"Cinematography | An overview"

Featuring experts from the Met Film School,
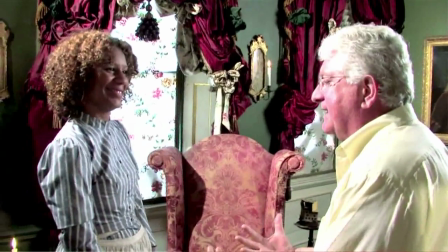the National Film and TV School and nationally recognised authors and from industry experts from BBC Drama,
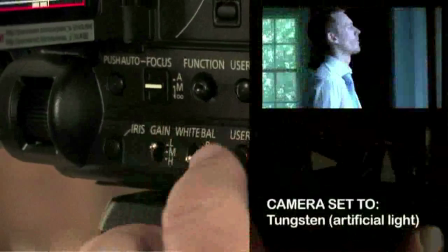this resource is ideal for taking your newly found skills in lighting and camera and developing them much further
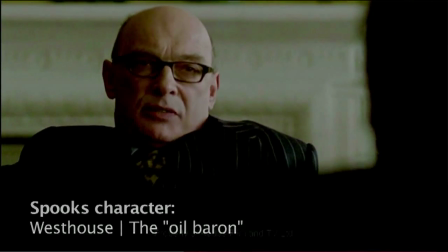with sophisticated and detailed on-location masterclasses that will explore every aspect of advanced lighting and camera skills for drama. What exactly are the steps from going from a script to a finished lighting set up?
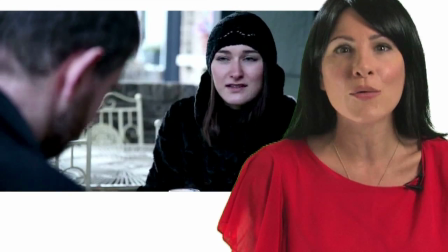What is it the professionals do to make their stories and productions look fantastic?
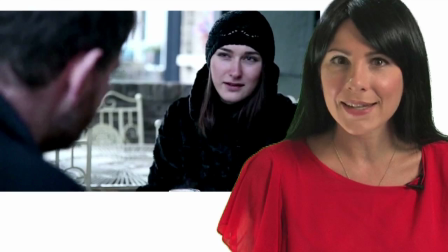What is that film look and just how do you get it? It's not impossible and it's here you find out how.
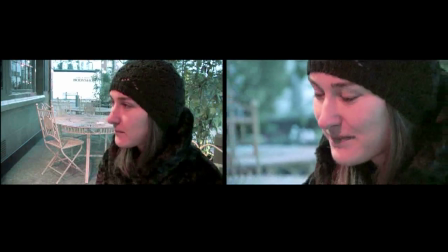Consider the following example. On the left we have a very flat, boring look where the background and the subject seem to merge into one.
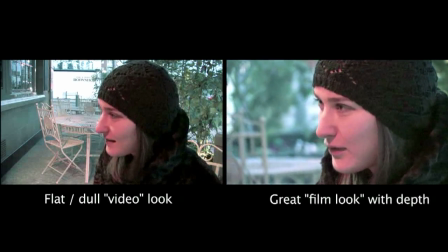It's a very flat or dull video look. On the left, we have that great film look with plenty of depth where the subject stands out from the background.
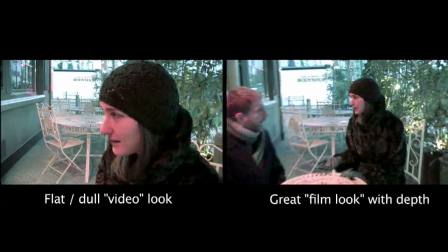How do we do that? You'll get to go on set with costume dramas and visit the latest BBC spy thrillers to see how it's done.
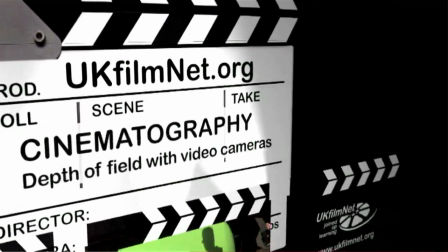Here is where you'll explore ways of lighting day to look like night,
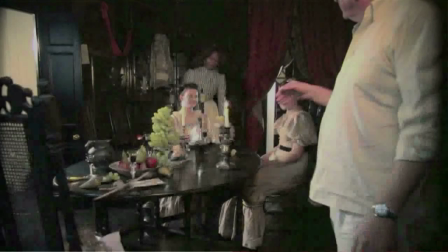creating dramatic looking sets and scenes and exploring the skills used by professional cinematographers to bring the director's vision to life using lights, cameras and, yes, action on set. The way we use lenses, focal length and what we call drawing power or the perspective is really crucial to what we're telling the audience. On this shot here, I've got a nice deep two shot. So we're talking about depth and perspective.
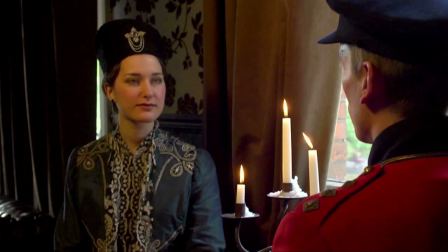We're seeing a little bit of the background. That's fine. But at the end of the dialogue or during the dialogue, I may want to go in for a close-up. Now, if I sleeve the same lens on, this is a 28mm working on a 4 thirds of an inch chip, roughly the same size as a 35mm film.
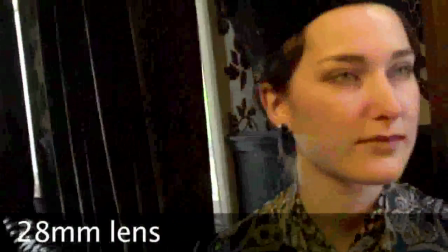If I take this up, I'm going to do this very crudely for the moment, and if I come into here and refocus.
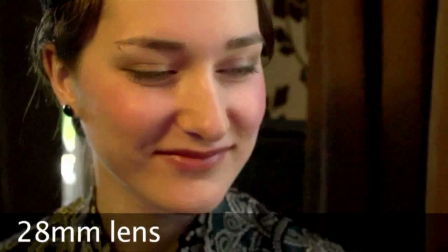Now, if you look, the lady has got a slight touch of the mumps.
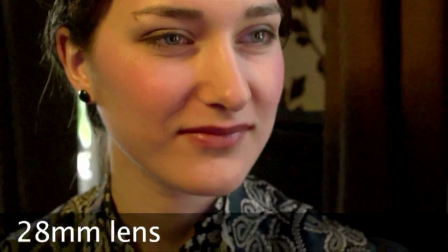The cheeks have become bigger, the ears become very small because the relative distance from the nose to the ears is now huge, whereas back there it wasn't.
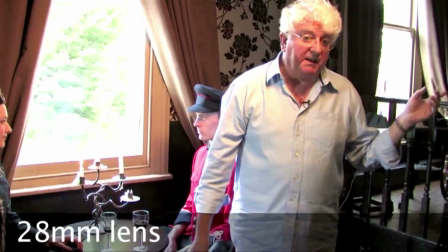What I'm now going to do is put the camera back there, do the same close-up on a longer lens. See how much more you like it. This time I'm going to put a 100mm on, so that's roughly four times as long a focal length.
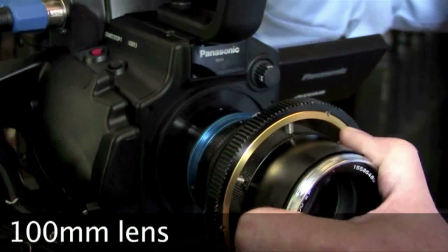So put that carefully into there. So we now put that back on there and of course we need to focus the lens.
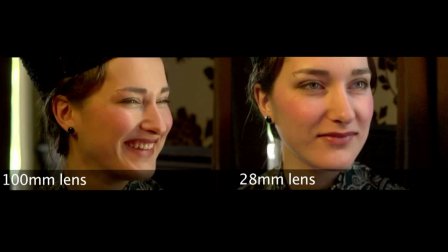Now there's a shot on our leading lady's face, almost exactly the same size as we have on the 28, but much more flattering.
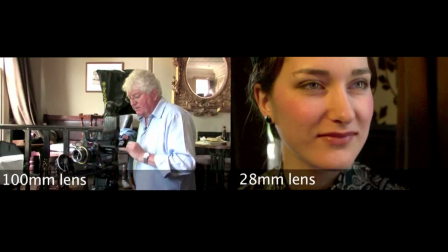For instance,
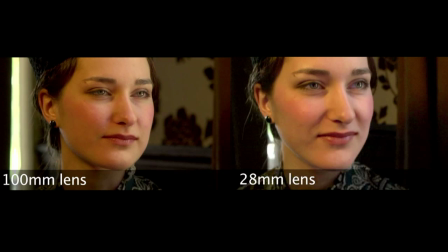the cheekbones and the chin are nicely modelled, and the ears are natural size instead of being much smaller than the nose, which is what we're getting with the forced perspective on the 28. So you tend to use a longer lens for your close-ups, you don't go in. We explore the latest cameras and techniques, and make sure you see what goes on behind the lens so that you can command and perfect what happens in front of the camera.
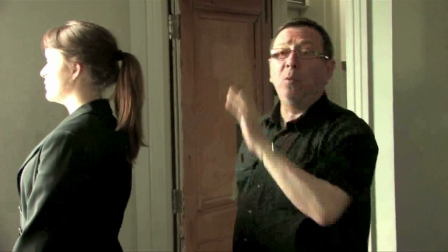You've been observing this with just the light from the window what I can do is bring a little bit of fill on. Mr Dado Vigo has given us one of his beautiful lights here. Now as you can see we're lighting the window we're using the window light which is daylight. This light is tungsten it's not daylight but we can convert it by using a lovely little glass filter here.
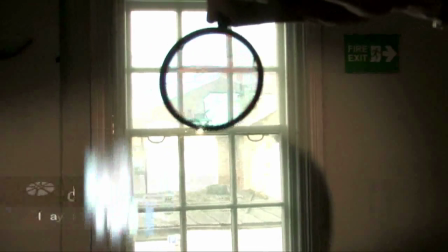So here's our glass filter can you see that blue tinge that's going to convert our tungsten light to daylight now it's daylight now it will match so
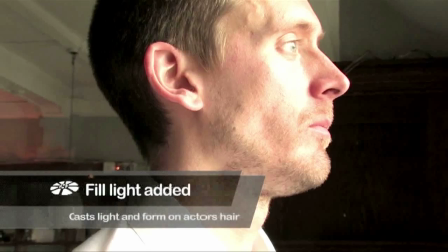now we could just pick out Lydia and also pick out the outline of guy and I'll show you what it looks like with a little bit
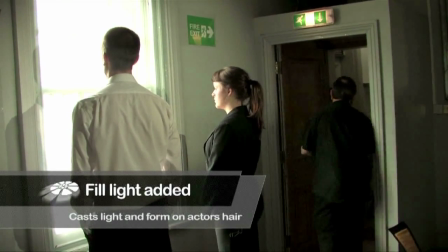of fill on that's it that's great this